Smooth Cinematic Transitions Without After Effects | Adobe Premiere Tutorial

How's it going guys? Today I'm going to show you three ways to smooth out your edits without using After Effects. You can do all this only in Premiere or really any sort of linear editing software. For those of you don't know me my name is Ted Willis and I make videos for a living. So I wanted to give you a few tips on how you can smooth out your videos and make them look way more professional. There's a lot of people using a fancy After Effects transitions which are really cool, but if they're not driven by story and motivated, they end up looking cheesy and they're going to die out. What I mean by that is everyone's using them right now, but in a couple years they're going to look super dated. So I want to show you a couple classic ways that people have been using it to smooth out edits in cinema for decades, and these are going nowhere.
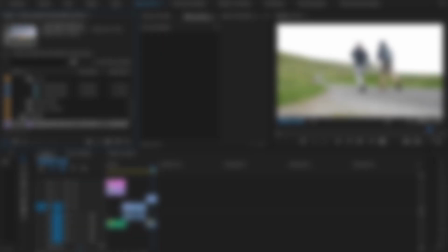53s
The three types of techniques I'm going to show you are an L-cut, eyeline match, and match on action.
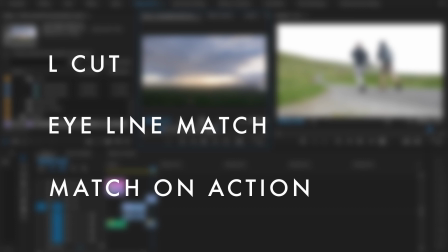58s
So the first one, L-cut, I use all the time. You can use in your vlogs, you can use in client videos, you can use in your short films or cinema features. You will see this all the time if you look for it. And it's really simple. On your timeline, it's going to form an L and basically what you're doing is you are leading the edit with the audio from the next clip.
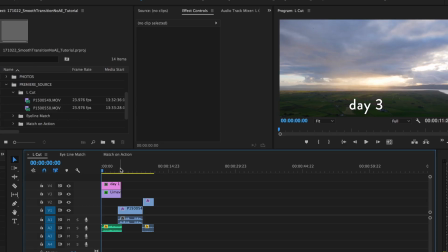81s
Let's jump in a premiere. To start off I'll play you a clip from a recent vlog that I made in Ireland.
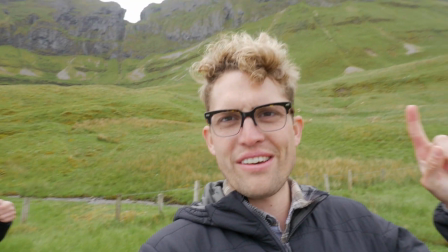91s Plan is to hike to this cave that's like way up here.
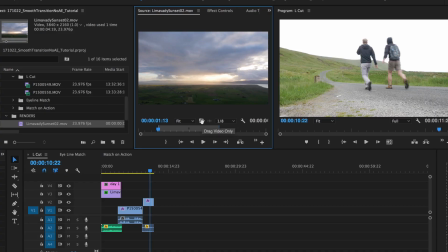96s
So first we're going to start off with a sweet time lapse. I'm setting up my third day of my road trip through Ireland.
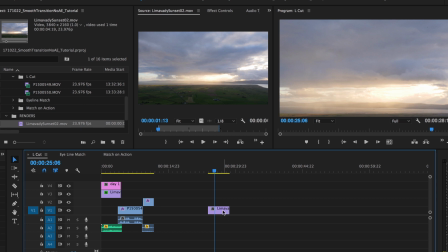106s
So sweet, oh it's 4k.
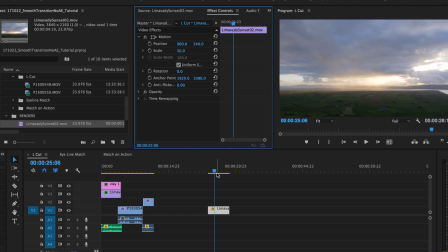110s
and drop this down to 50% so it fills my 1080 frame okay cool so we have my time-lapse I want to get some audio to really sell the motion of the clouds so we're gonna go over to my audio folder got to keep all your stuff organized
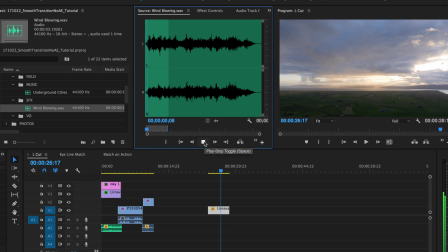128s
blowing wind let's listen to this guy oh yeah that sounds like some clouds moving drop that in here all right now we need to tell them what day it is
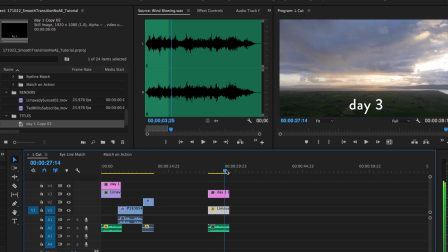141s
it's not labeled right day three of my trip we're setting it up you see we're in Ireland okay but what are we doing we're actually gonna go hiking so I need to find my clip me introducing
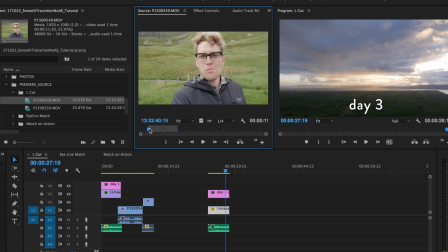154s
what we're doing that day I introduce us right here plan is to hike to this cave that's like way up here okay cool so I'm gonna bring that in now for the L cut magic what you want to do
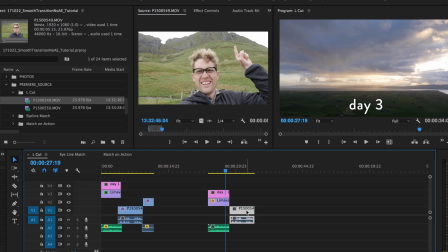171s
is motivate the edit so if you hear me start talking before you see me then you will automatically want to see who's speaking so your brain is wanting the edit to happen. Your viewer doesn't even notice that an edit happens because the viewer wants the edit to happen.
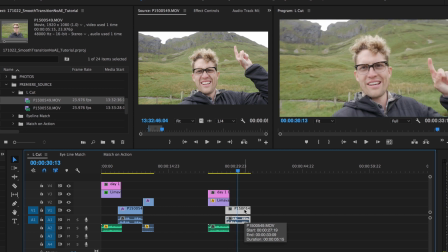192s Plan is to hike to this cave.
So you smooth that out a little bit. I'm going to drop down my levels of the wind to fade it out
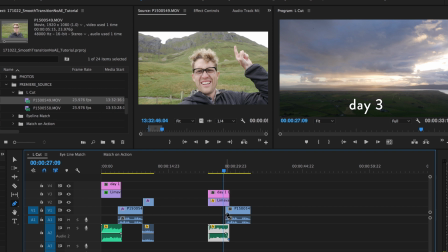201s
but you see how this kind of forms an L-ish thing. It's an L cut. Okay, that's what it's called. But here you go
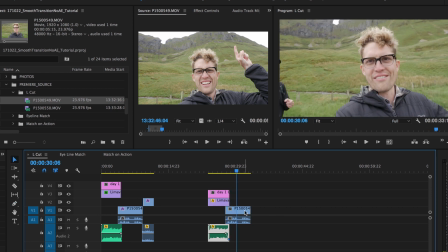213s
Plan is to hike to this cave See how much smoother that is then just it cutting from one to the next Plan is to hike to this cave so much smoother the other way around
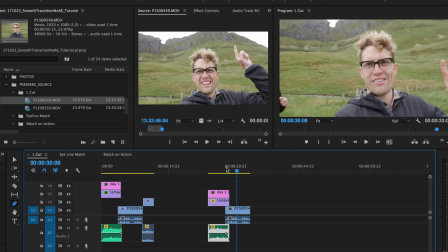230s
Plan is to hike to this cave The second is exactly what it sounds like eye line match So we're going to match the eyeline of whatever your talent is looking at. In this case, it's another vlog, and I am gazing over the cliff. Again, this is in Ireland.